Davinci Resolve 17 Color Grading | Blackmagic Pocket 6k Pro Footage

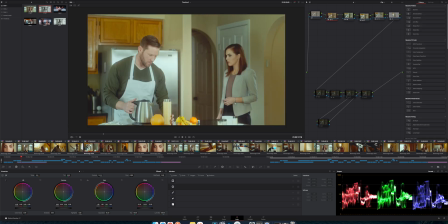I happen to like this dynamic lighting a little bit more better than kind of the super bright but again
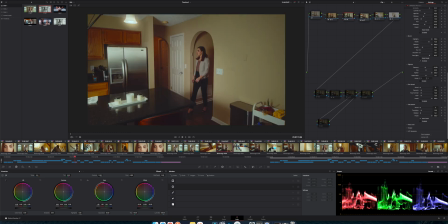style of the film was more this so pay attention to the times that you're shooting. The director's gonna be mad at me if he ever sees this, sorry Ian,
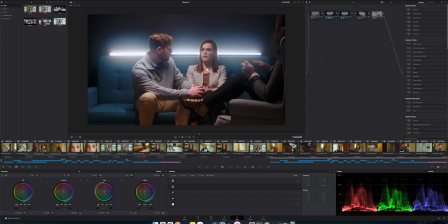but I just had to show at least one shot from one of the scenes because I love it. This is also proof that if you're going for like, you know, especially a futuristic look like we were going for here, it doesn't take crazy complex setups.
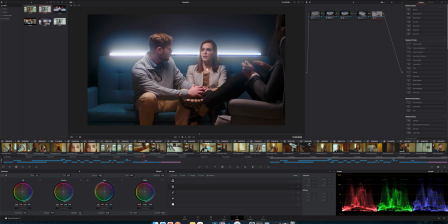This entire scene here was lit using three of these tubes. We have one four foot one, a two foot one and that's kind of split the difference between them. Tried to use him to cover the gap.
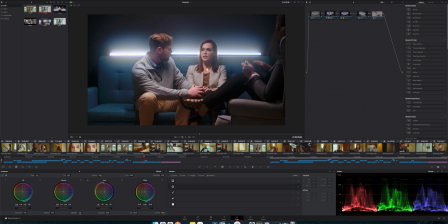And then I had a second one set to a more, I think it was like 5,600K, to give friendlier, warmer skin tones. Literally just on top. No bouncing, no extra diffusion, no nothing. That's it. And I don't know about you, but I freaking love this look. Of course,
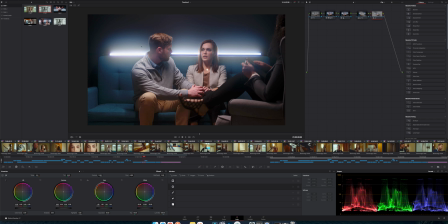the Dream Effects Filter helps because it creates this cool halo effect. definitely stylized but I'm a fan and finally the last kind of tip or thing I want to talk about in this video that I am so happy that I finally finally got the hang of is coverage I have complained about me not being good at getting coverage so many times it's crazy and so I finally made sure to focus on that for this coverage is essentially if there's an action going on In this case, she goes from this room, she walks down the hall and into the kitchen. On past shoots, I would film, you know, in each room. So I'd get her walking here, I'd get her walking in the hallway, and then going into the kitchen. But I wouldn't get as many angles or variations as I should. So then you have to, you know, you don't have many options during an edit. and that most of the time leads to a very amateur-looking film.
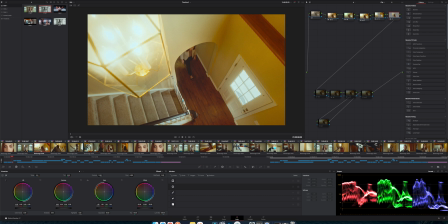And so I made sure to get different variations. We went up on the stairs, and so I got literally like held off the gimbal off to the side here,
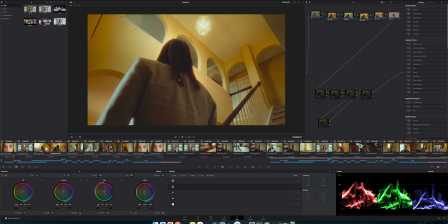and then I shot from down below. Now you can see where I was holding the gimbal, kind of in the bonus room up there.
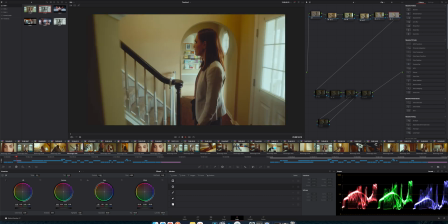So I got there. and then I also got walking down the hall
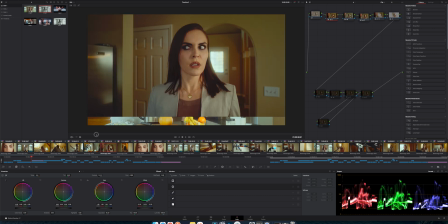as well as ignore the not filled frame I guess I cut it before this but I got her walking in from this view and like this top
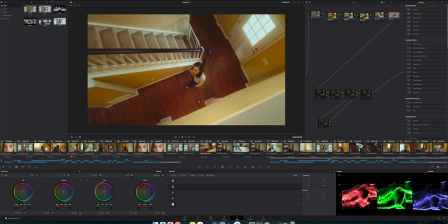view I filmed like a dozen different ways this was another take filmed from
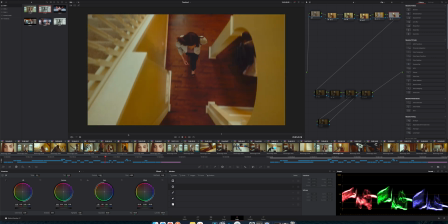this angle for this shot so just a little bit different variety and
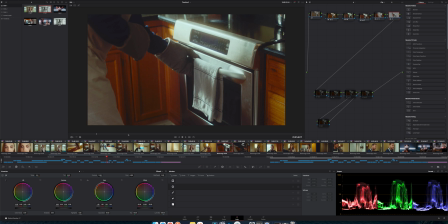that helped so much I was able to change angles and the shot changes in this film like every I don't know three to four seconds unless it's you know a specific shot that's supposed to hang for longer rather than just a long boring like tripod pan of someone walking for 10 seconds for no apparent reason
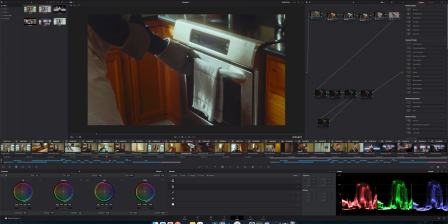it's not just coverage of actions but it's also the other random things on set.
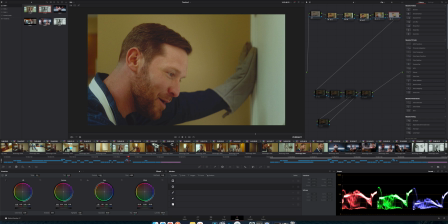So this guy was kind of tugging out the door with some cooking mittens so I made sure to get a close-up of his hand right
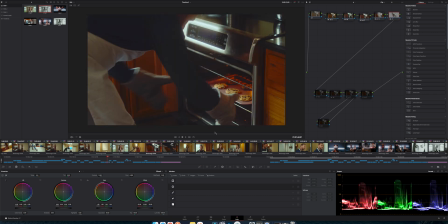there as well as took out some cookies and I don't have it in this cut but in the final cut I had a close-up of the cookies. So make sure that you get coverage, you get shots from as much as you can.